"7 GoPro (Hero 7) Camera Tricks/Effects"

The dolly zoom was the effect you were waiting for and you requested in one of my other videos. I already told you in the comment section that it's pretty easy to get and it's really that easy. So let's start with the first dolly zoom. There are two options I'm gonna show you.
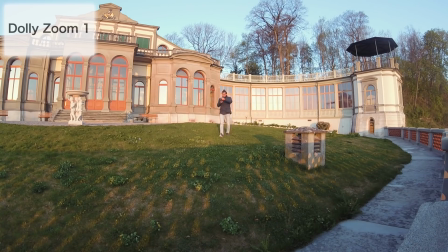4:22 You take your camera and you walk just straight forwards. Nothing else.
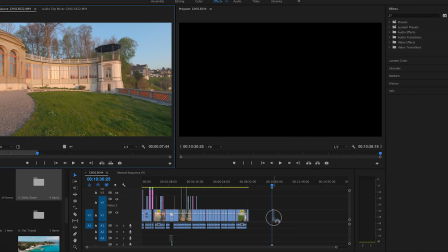4:28 It's really that easy then you take your video throw it into your editing program and then you zoom
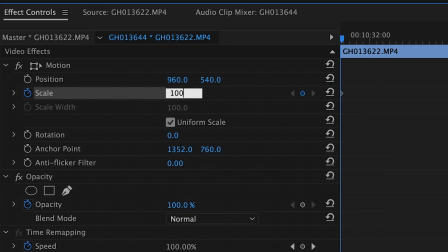4:32 into the picture and that zoom makes the dolly zoom because you start zoomed in and then you slowly zoom out that makes the whole effect because you're moving your camera forwards and your image gets
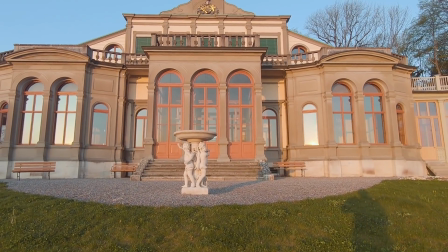4:46 also wider because you're zooming out that makes this weird effect this works also if you're walking backwards and that's the second option it's just the opposite you have to do walk
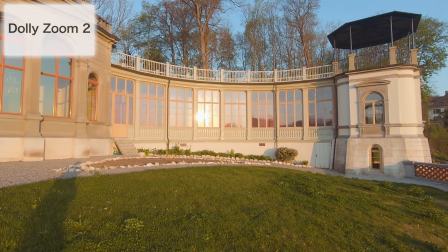4:58 backwards and you start with your normal image and then while
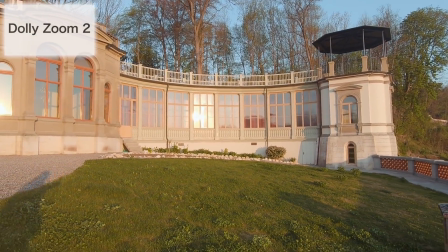5:04 walking backwards you zoom into the image that's it it's really that easy
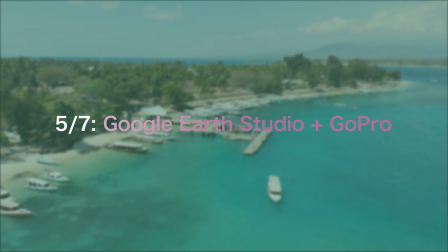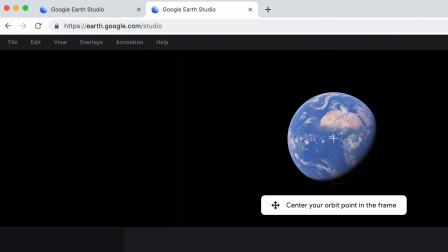5:15 have you ever heard of the Google Earth studio I haven't until two weeks ago and it's a really amazing feature for all travelers which is completely free
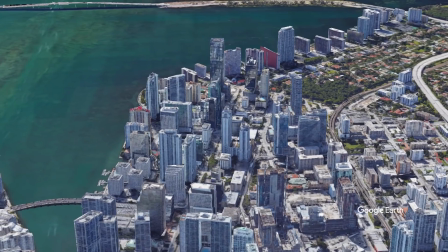5:24 with Google Earth Studio you can animate drone shots in the whole
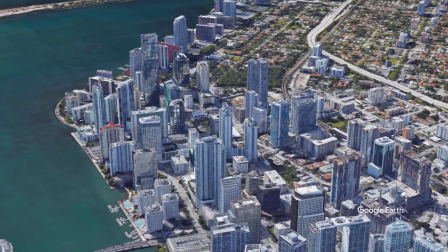5:29 world and that's why it's great for travelers because you can make some really sick transitions. I'm gonna show you everything right now. So basically what I did I animated a shot in Cuba and I took a specific
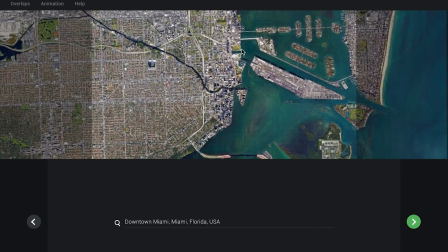5:43 place because I have of this exact place also a real-life shot so it's easier to connect those shots.
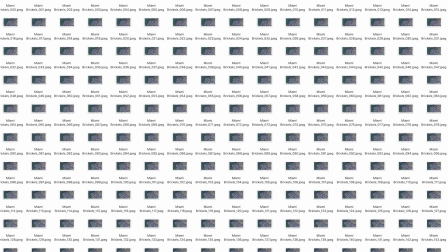5:49 You download then your animated drone shot and you will get pictures not a video and then you take your pictures and drag them into
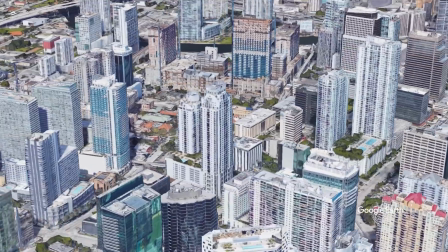5:57 your timeline and it works like a time-lapse you then you have your video and then you can connect it to your other shot and what I did is
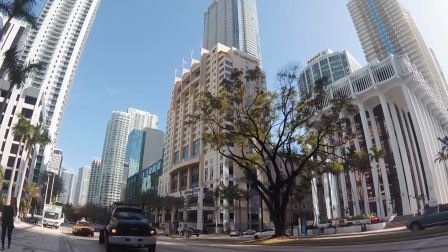6:04 basically just a cut because it's the same location and I already had my transition and it looks pretty cool I think and it's very easy to get and
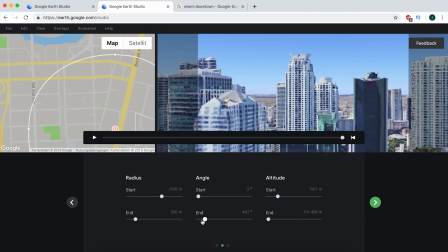6:14 the best thing Google Earth studio is free and you can use this in your browser you don't have to download anything if you have a GoPro then you also should have this little thing i hope you didn't throw it away because that's my most used gopro accessory ever over
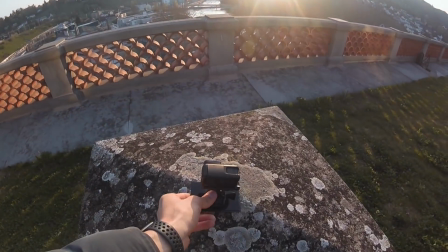6:34 the whole eight years i'm using gopros it's that great because you can place this little thing everywhere and it fits in your pockets in your backpack
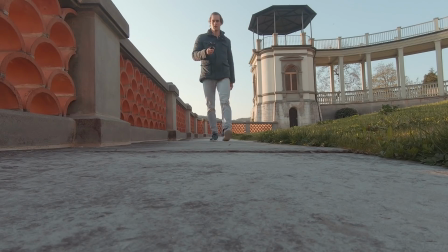6:43 everywhere it's always with you and it's great for special angles you can put it to the ground film towards the sky you
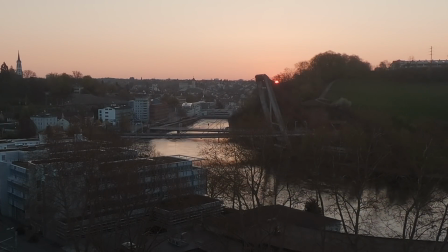6:52 can make time lapses with this little mount the one you are seeing right now I took right here in this morning at around six o'clock I stood up really really early and if you remember the vertical shots from the beginning of this video I
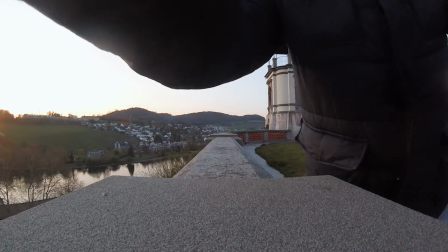7:05 also took it with this little platform because if you have no stick you can just use this one and it works as well so this little plastic thing is really really cool to make great gopro shots also if you don't have this mount for your pov shot then you can just mount your gopro here and take this thing
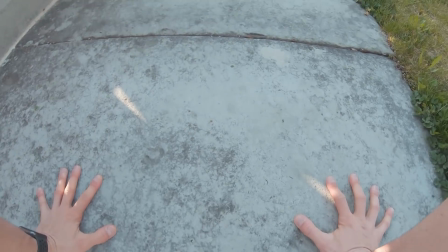7:25 like that into your mouth and you get the exact same shot so this little thing is worth gold